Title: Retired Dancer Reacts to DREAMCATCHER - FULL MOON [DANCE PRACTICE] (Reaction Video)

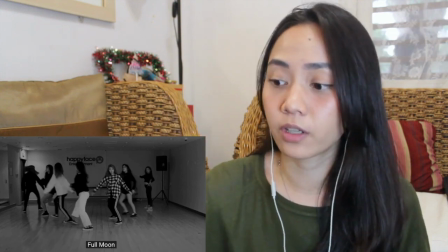The way they squat and then go down and then flipping their hair backwards gosh look
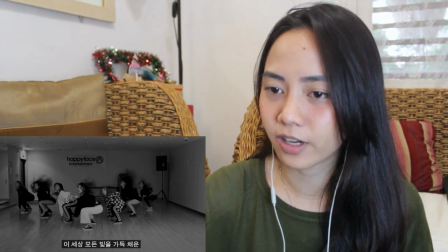at that butt it's tucking up that is great this is a perfect this
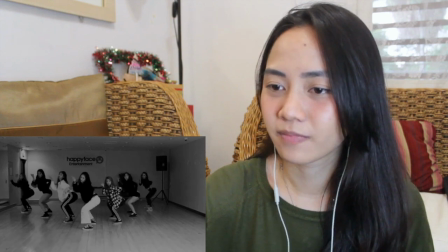is a perfect form nice soa and also yuhyeon
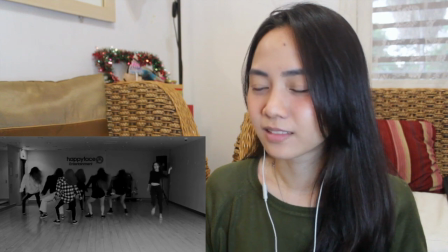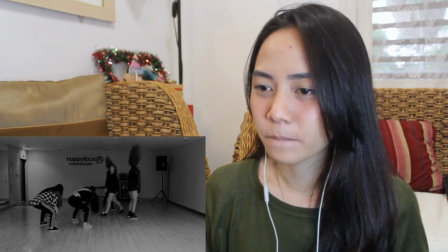bodygou soa oh the
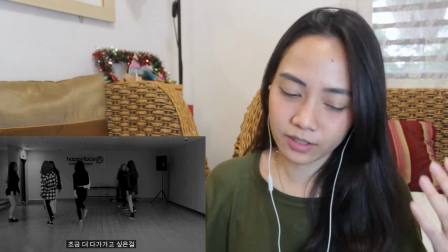way they rise when gahyeon is um walking it kind of makes me feel like gahyeon brings a lot of different energy
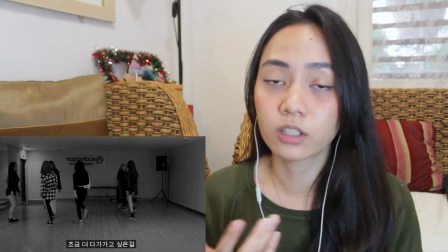so that's why they are standing up when Gahyeon walking towards them so it's it's a transfer of energy
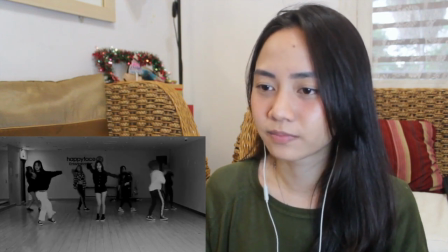yes dude there
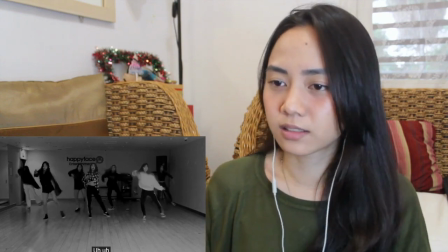are a lot of handwork in this one yes push
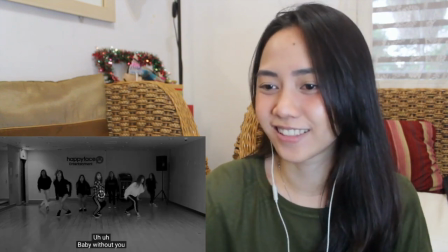push nice so
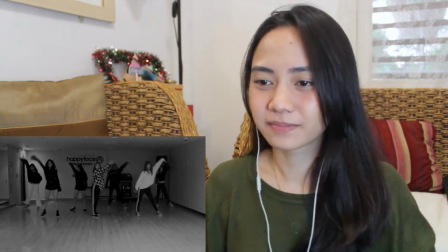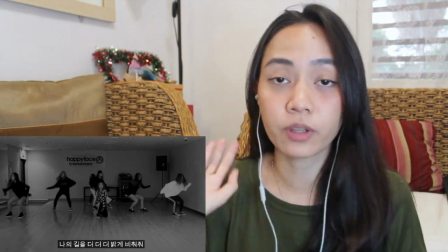the way they sustain their energy before the push they are giving a lot of
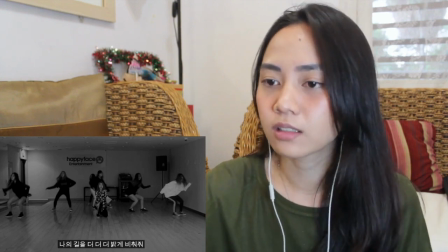high energy and then when they are pushing it's very sustained so it's gonna make the effect of
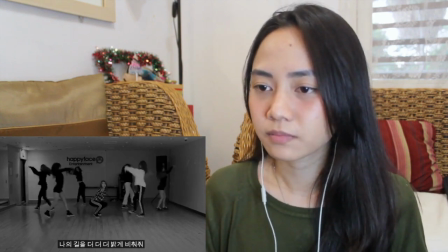the slow motion effect and that's nice the
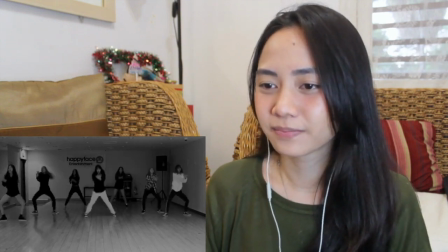way they slide for the formation yeah
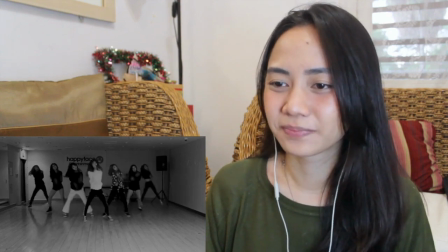they're so insane they're so synchronized
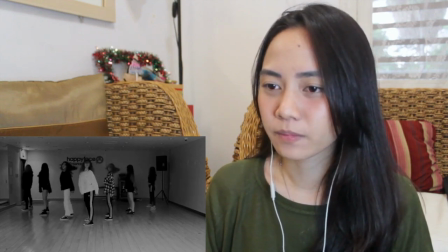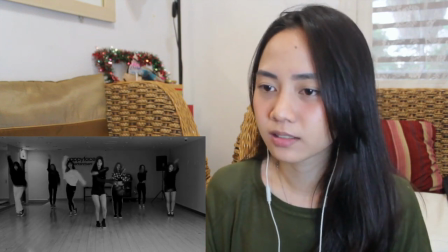full moon okay that
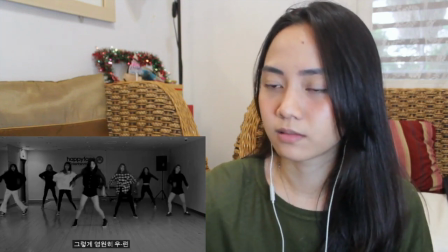spin okay that windmill spin that is powerful that
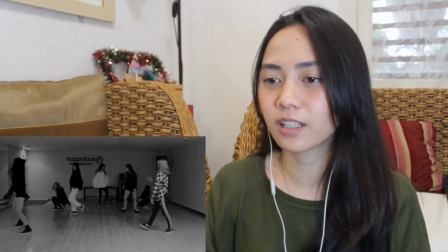breaks a lot of dynamics and then it drops okay I
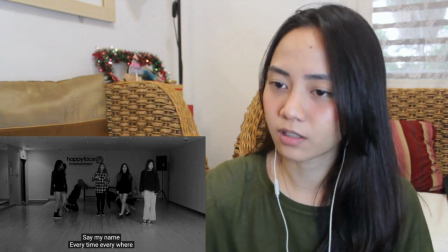just noticed that Sue Gahyeon is dragging Handong while she is sitting down oh
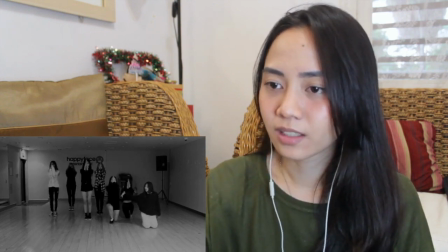also Sua and yo-yo no that is nice it feels like uh i'm down i need i need help that's really touching
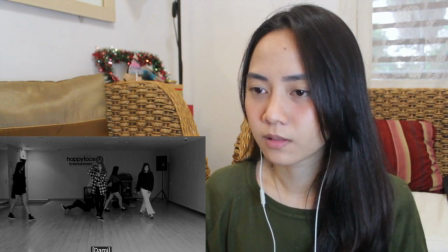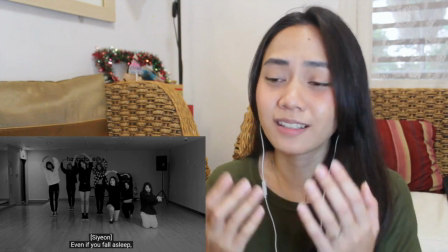the one the moonlight in the sky okay oh
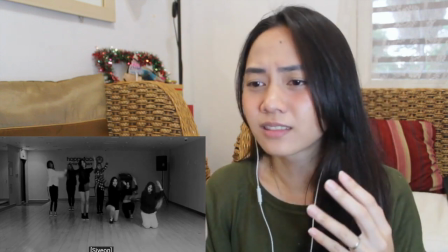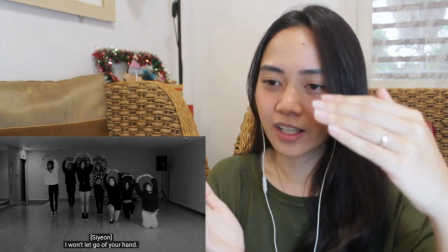that is that is nice effect going going down and then going up that is a really great transition
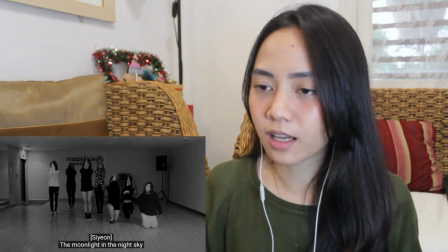it it looks neat it looks nice and dramatic
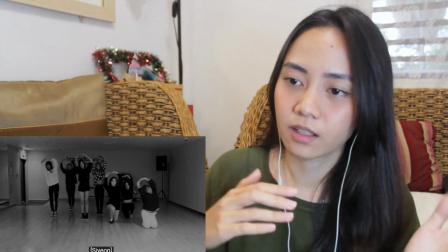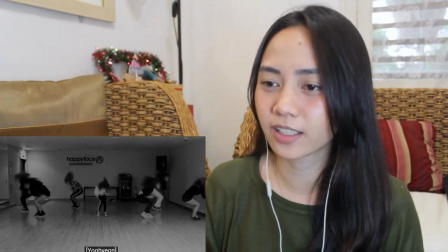Diagonal! Nice! Satisfying. Please remember me.
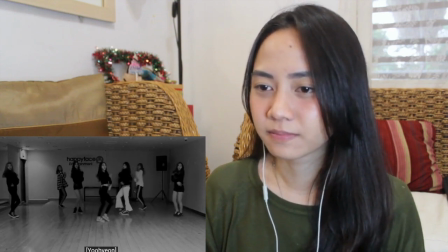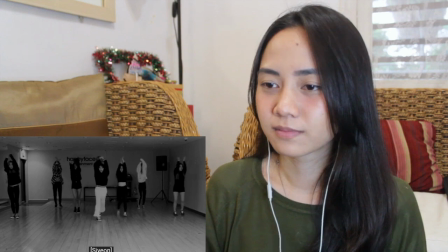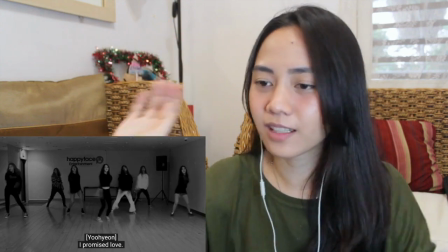That hand movement that that adds gracefulness to
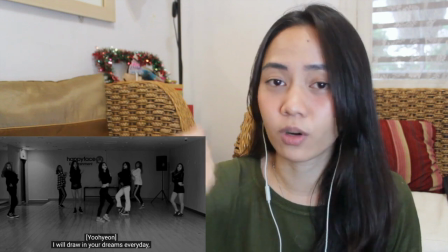the choreography because this is a very you know hard rock choreography.
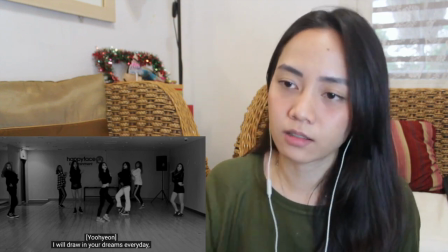A lot of pushing, a lot of like and then that little handwork is just giving a new color
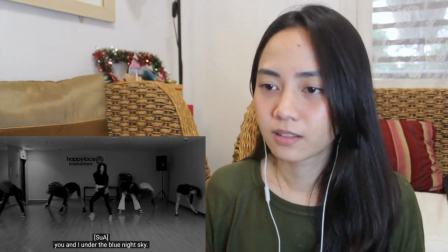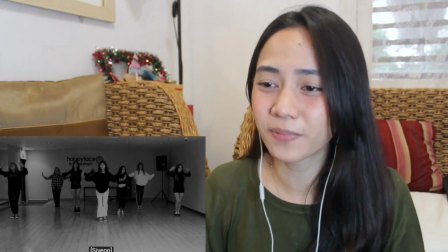And also jumpy, that's cute